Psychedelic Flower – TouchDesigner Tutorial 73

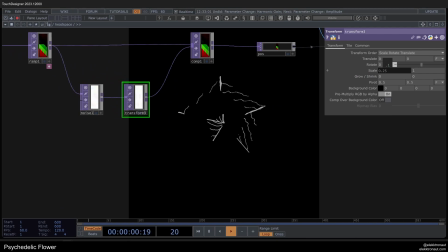(8:12)
So you can just see like it creates even more of a like structural change there.
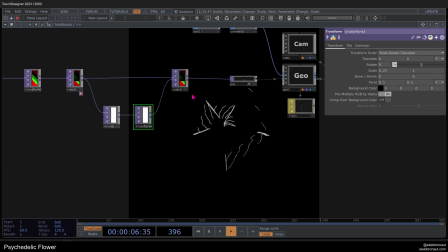(8:19)
Just a small difference that I think goes a long way. You will see that very soon.
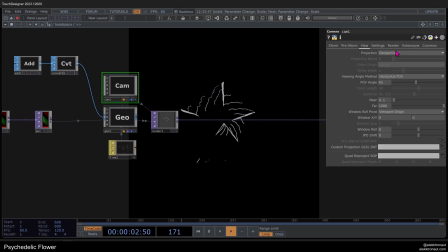(8:24)
Another thing that we might want to do is go to our camera and set it to orthographic and then set the ortho width to 1.
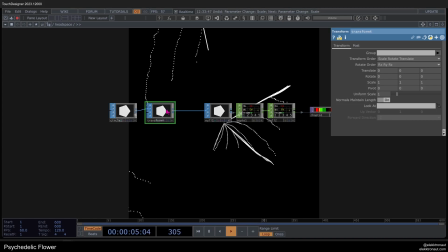(8:32)
Now it's kind of too big. So maybe what we might want to do is go here and add a transform, 0.35 maybe, something like that. So it's kind of more centered. Again, this is always not something that you have to do.
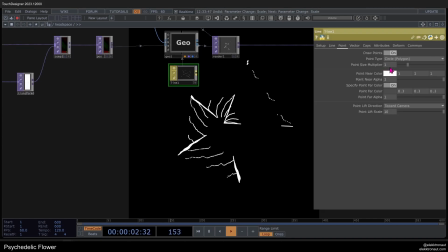(8:45)
It's just the way I worked. You will see the difference later. So now again, I'm going to go down with the point size multiplier to what we had before.
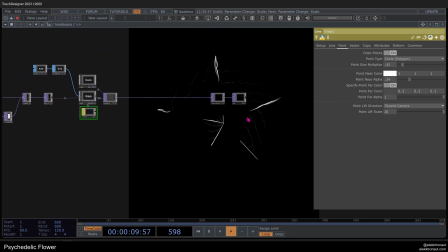(8:54)
So this is what your outcome should look like for what we're doing now.
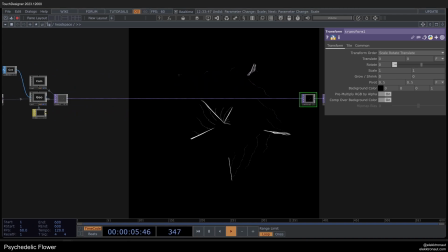(8:59)
But again, change it to your will later. Okay, so this is sort of all of the pre part. And now we come to the post part, which is going to be 3 different feedback loops, because why not?
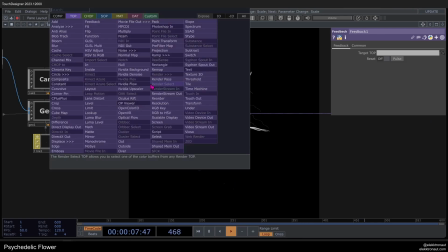(9:11)
So just 2 standard feedbacks and 1 fancy one.
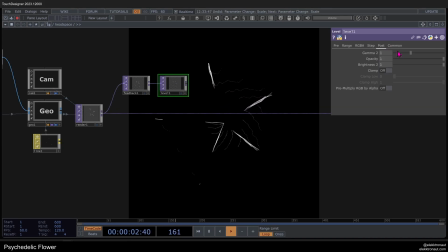(9:15)
So just add a feedback top level, going to go down to the opacity to like 0.95.
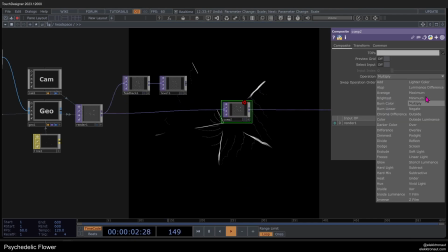(9:21)
And then we want to add a composition here. Composite top, change that to over, put that in here and drag it back onto there.
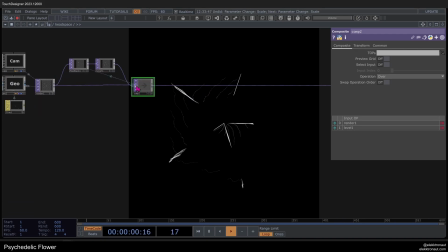(9:30)
So you can already see it looks much more interesting, right? It looks more like it's kind of this 3D shape or like this flower that's moving towards you.
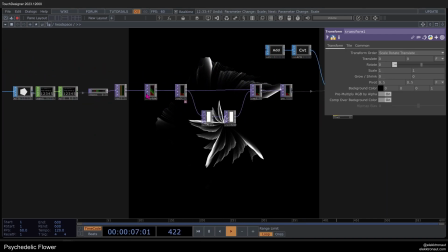(9:37)
So I already really like that. And you can already play now, for example, again, with the rotation and everything.
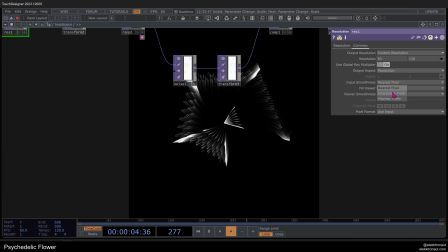(9:44)
Or for example, you can also go to the resolution and play around with it being interpolated instead of the nearest pixel function there.
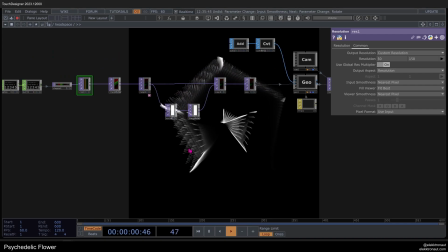(9:52)
But yeah. feel free to mess around with that.
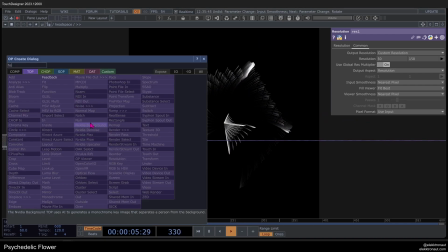(9:56)
We're going to continue with another feedback loop, the main feedback loop, sort of.
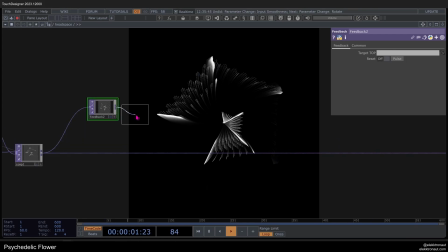(10:01)
And yeah, so feedback, another level, which I'm going to set the opacity to 0.5.
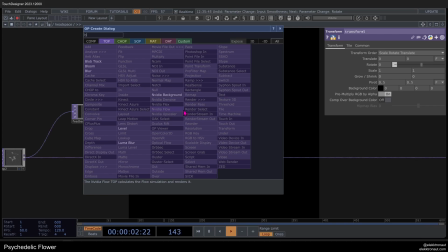(10:08)
Then a transform and a blur. And the blur is just going to be very slight, so like 2 and 2.
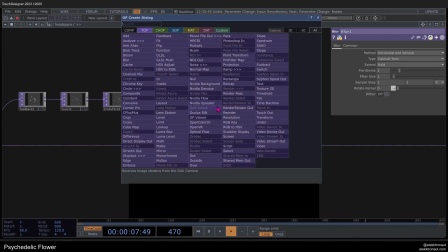(10:16)
So very subtle blur. And then a composite.
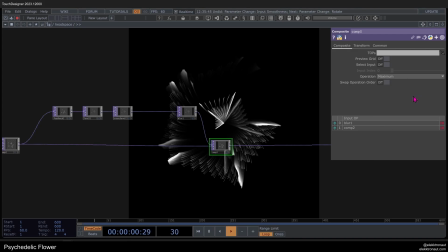(10:21)
So I'm going to set the aberration to maximum, which is just a small tip on the side. That's often quite the good option when it comes to operations here for feedback loop compositing.
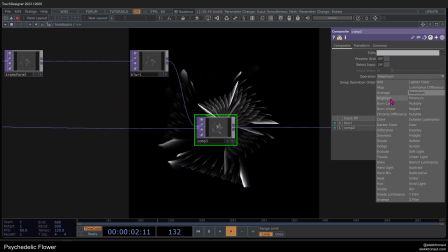(10:33)
So we have over and add, which are like the standards difference I also use quite a lot.
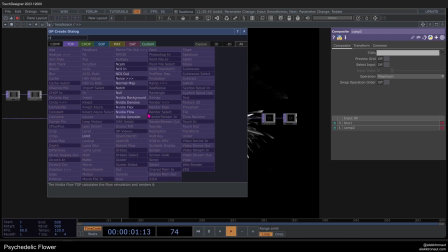(10:38)
And maximum is also quite the good option. Now I want to add a null here because we don't actually want to finish the feedback loop with this composition.
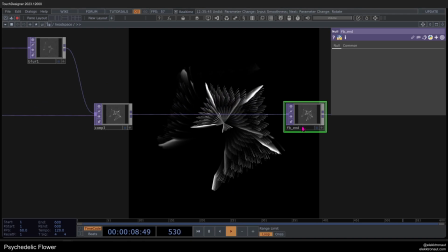(10:47)
I'm going to add a null, call that fbend, and just give that like an orange color so we know it's sort of important.
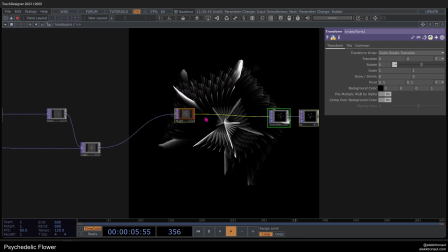(10:53)
And put that up here and drag that back onto the feedback.
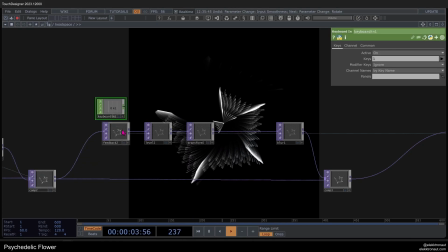(10:58)
We also want to have a keyboard in chop so we can reset this feedback. Put that on the pulse here.
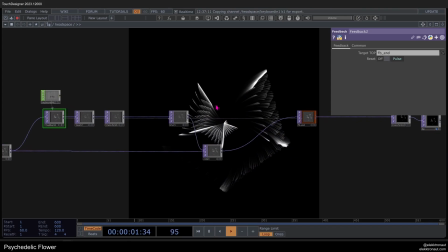(11:05)
And yeah, now I can reset the feedback, which doesn't actually really do much yet.
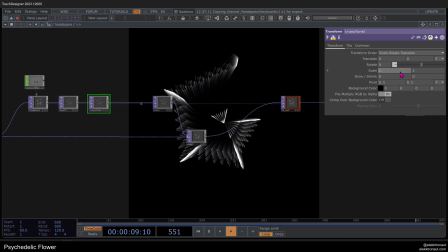(11:11)
So on a transform, we might want to go up to with the scale to 1.2 on both axes.
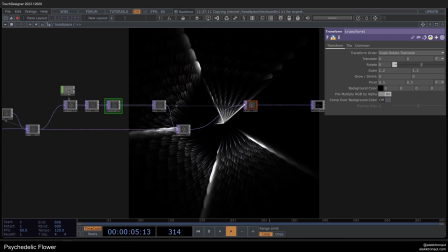(11:16)
So that kind of makes this more rippling effect. So it's kind of moving towards you. We also want to add a displace here.
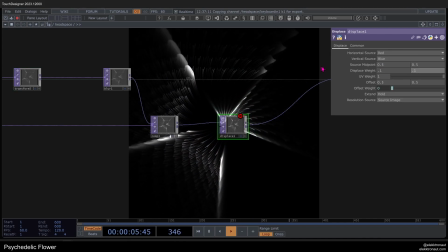(11:23)
So just displace top, displace weight 0.1, 0.1, and add a noise.
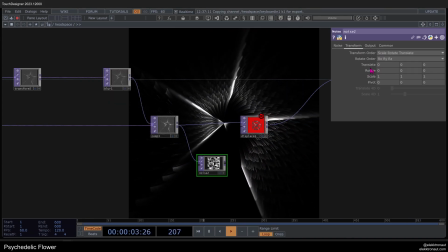(11:30)
So on this noise, I want to set the output again to just noise. I want to animate this slightly, so abs time.seconds times 0.1. We want to change a few parameters here. Period 3, no harmonic gain, and monochrome off.
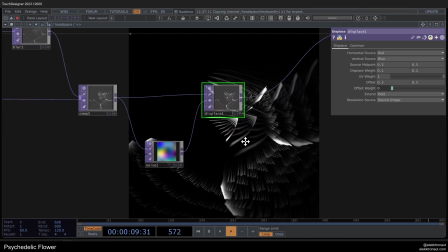(11:46)
Let's put that in here, and now you can see how that's working nicely.
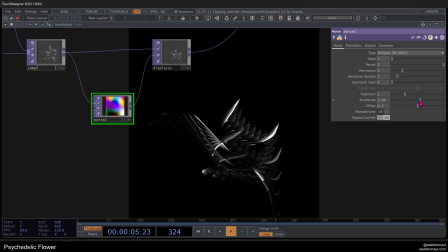(11:51)
Might want to go down a bit with the amplitude, so you can just see like what that's actually, it's kind of like a funny dance.
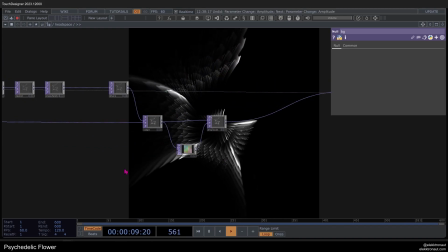(11:59)
Yeah, well, anyways, yeah, before we keep on going here, I'm gonna go back here and add the fancy schmancy component that I built.
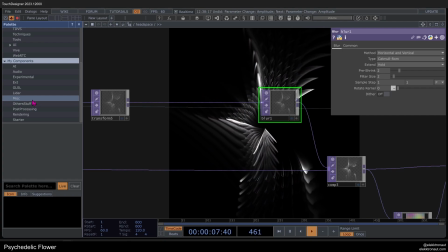(12:08)
So I'm gonna show you two ways. So one is actually using the component, chromatic aberration.
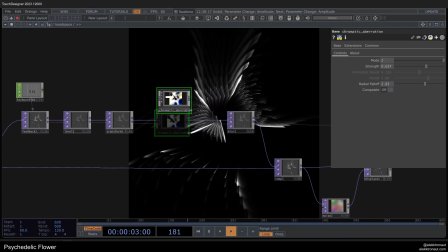(12:16)
You can get that on my Patreon. I will link that in the description.
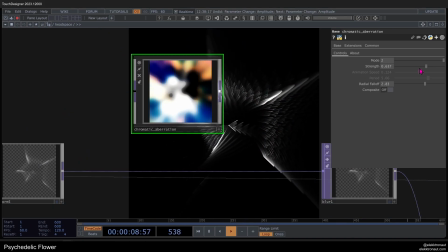(12:18)
So yeah, this is a component that I built for three different chromatic aberration types.
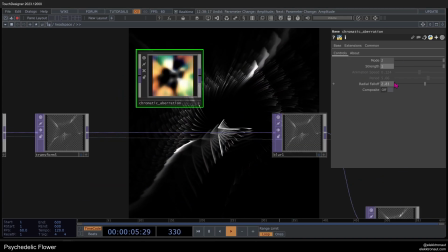(12:24)
And we're gonna use mode 2, strength 1, and radial falloff is fine like that, 0.8 something.
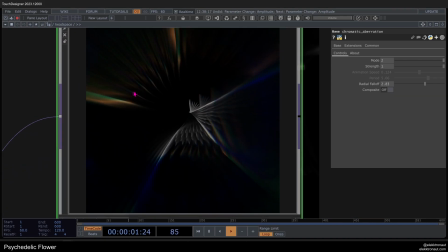(12:30)
And then we add that in here. You can already see that looks quite nice. And then add that in here.
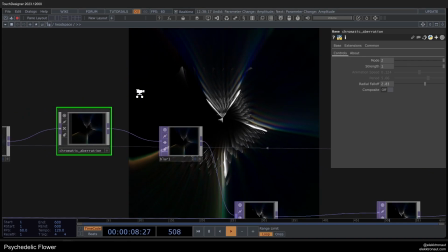(12:35)
So that looks pretty cool, right? Yeah, now you can mess around with the strength or the radial falloff.
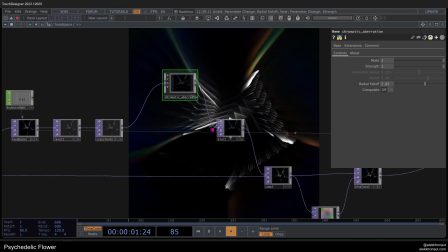(12:44)
I think that works well. Yeah, if you don't want to purchase this component or subscribe to my Patreon and get it there,
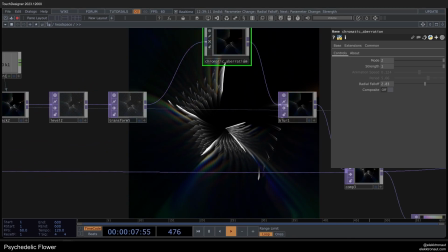(12:52)
then you can also kind of work on another way. I'm going to show that later on.
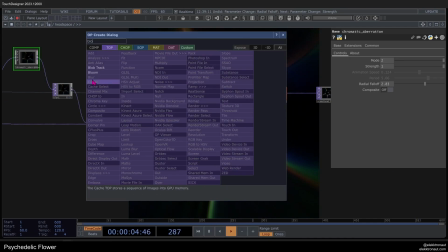(12:57)
So I'm going to add a bloom here to make this a bit more interesting. And on this bloom, I'm going to change the parameter here to 0.2.
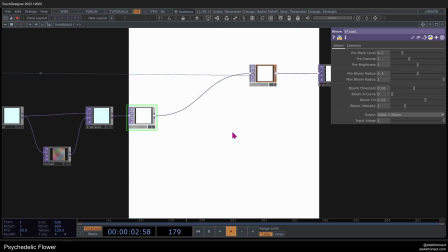(13:06)
And then this is going to happen. So this is actually just means it gets too bright.
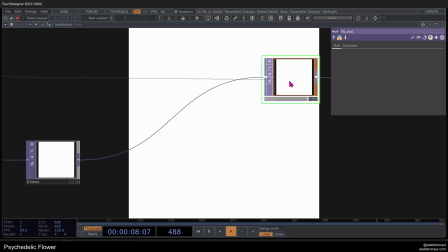(13:10)
And as it's still in the feedback loop, right, the feedback loop ends here with the null. It just keeps on getting brighter.
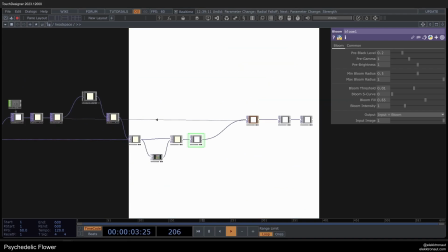(13:16)
It just turns white unless I press 1. And goddamn, I forgot to turn this on.
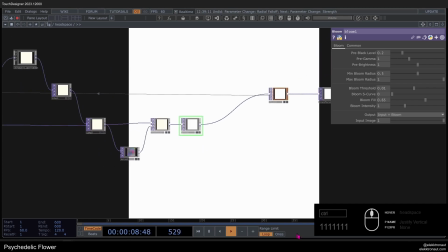(13:23)
Well, now there you have it.
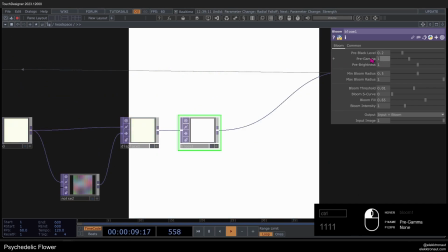(13:25)
To not have that go white, what we can do is go down to pre-gamma here to like 0.46,
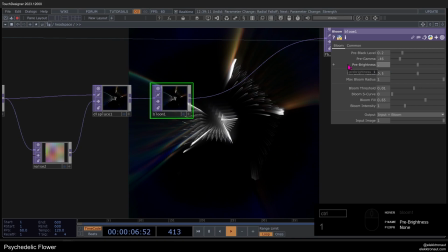(13:33)
go down with the brightness maybe to 0.78. These are just values that I found work pretty well.
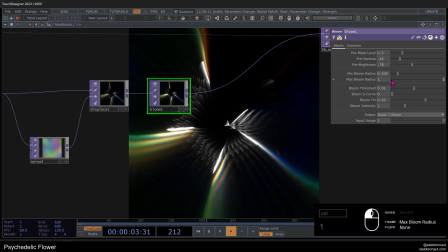(13:38)
Might want to go up to bloom radius. You can see if you go down, it's sort of stronger because it's like closer to the structure.
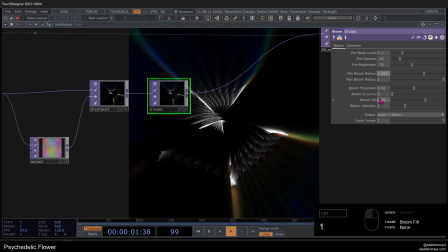(13:46)
Can't explain it better. But yeah, it still gets kind of bright. Might want to go up with the bloom intensity, bloom fill. Maybe, but be careful. If you go too high with this, again, it goes white. You can change the threshold if it goes white too quickly.
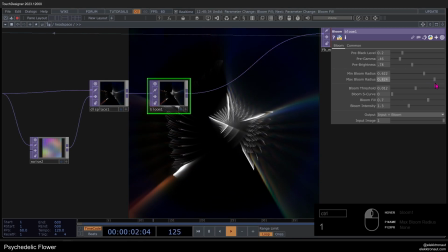(14:02)
So yeah, just kind of find values here that work.
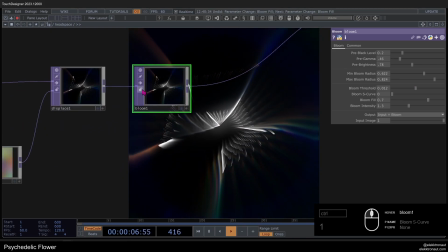(14:06)
So it's a bit of like messing around to find, but I think it gives us a nice glow.
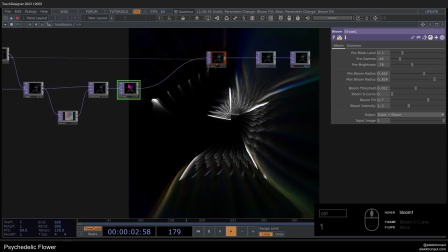(14:12)
And because it's still in the feedback loop, it's kind of integrated in the repetition here.
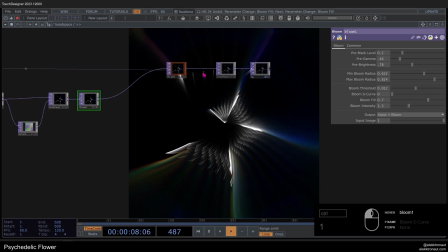(14:17)
So you could also put it at the end, but it doesn't look as nice.
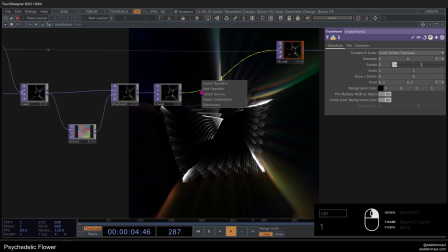(14:22)
So it's the colors are a bit boring for me and it's a bit cold. So what I like to do here is just add a lookup and a ramp.
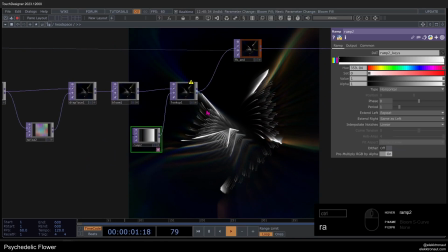(14:31)
We're still in the feedback loop, by the way. And why are you complaining now?
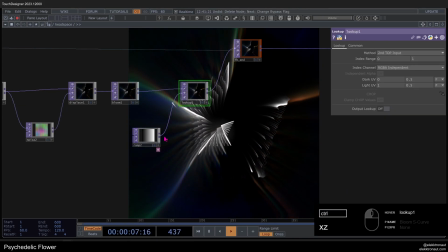(14:36)
What the fuck, man? Just delete it. I'm going to add a little brownish color here.
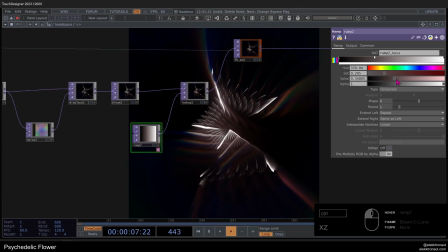(14:43)
So it's sort of like it's set to red and then just slight saturation. And then you can go up with the intensity here kind of.
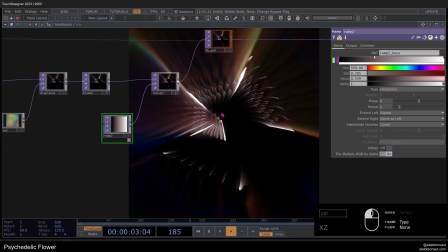(14:51)
And that, I think, makes it also look more beautiful.
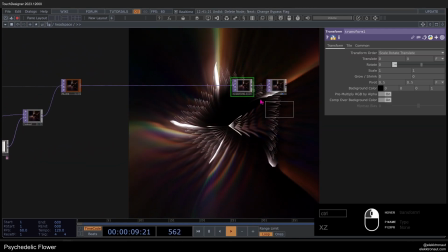(14:56)
And let's go further and do more post-processing because it could be a bit more smooth, right?
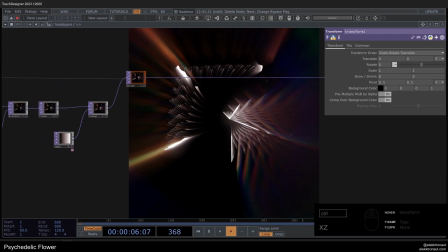(15:02)
It still looks kind of very digital. So to make it look even more natural, we might just want to add another feedback.
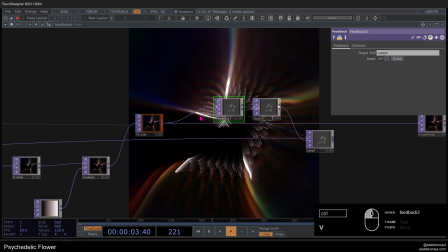(15:09)
So I'm just going to copy the first one, paste that in here, and put that in there, put that in here, and then put that in here.
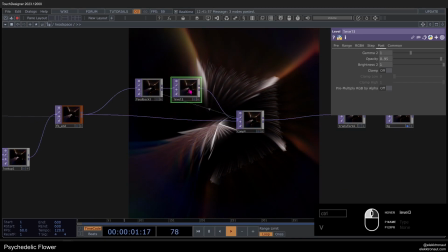(15:17)
Let's change the order, and let's change the level here down to like the opacity down to 0.8.
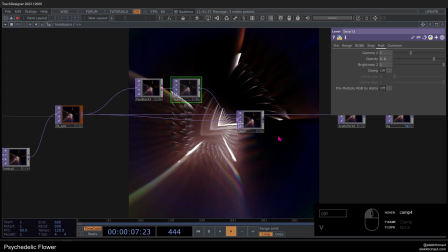(15:24)
And maybe you can see a bit of a difference. This is just like there's this,
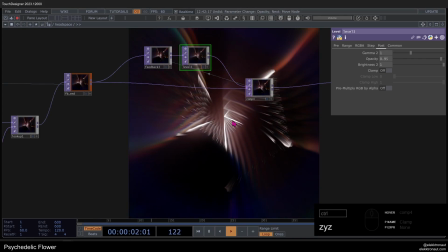(15:29)
again, it's kind of subtle, but there's more like this motion blur in there.
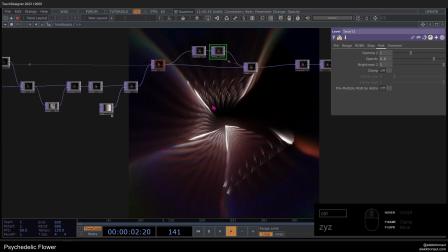(15:34)
I think it just looks a bit nicer. So I'm all about subtlety. So it's I think that's an important step.
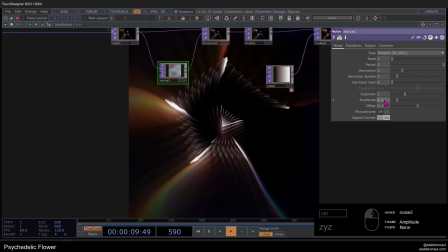(15:40)
So we could go a bit more intense on the displacement here, I think.
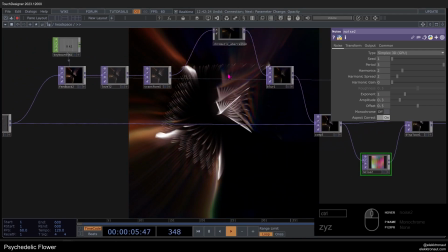(15:46)
So another thing I wanted to show you again is like how you can go without chromatic aberration.
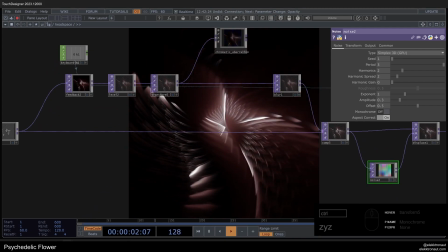(15:52)
So first off, you can just completely ignore it. Another way, if you do want to have those colors, you can add a noise.
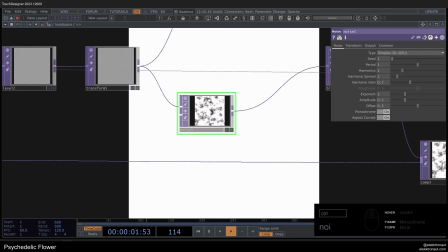(16:00)
And on the noise, now we want to change it to input times noise.
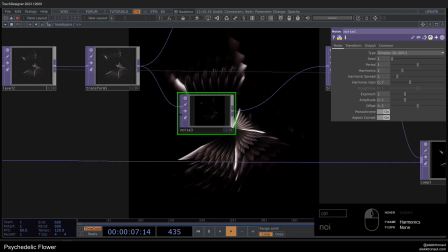(16:06)
So it's multiplication. And yeah, you could animate that. I'm not going to go into that now. You can maybe go a bit higher with the offset and then definitely turn off monochrome.
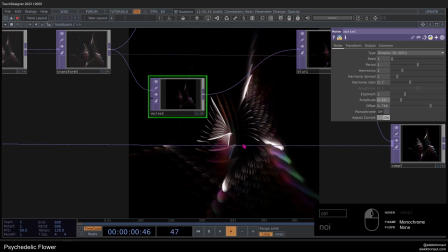(16:18)
So we have those colors. And then you maybe go down a bit with the amplitude. So it actually looks a bit different, but I think it doesn't look worse or anything.
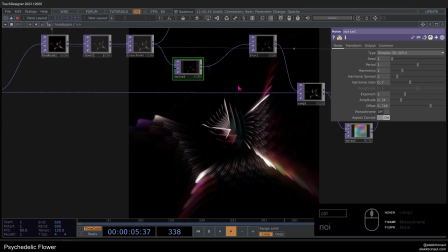(16:26)
It just looks really beautiful as well.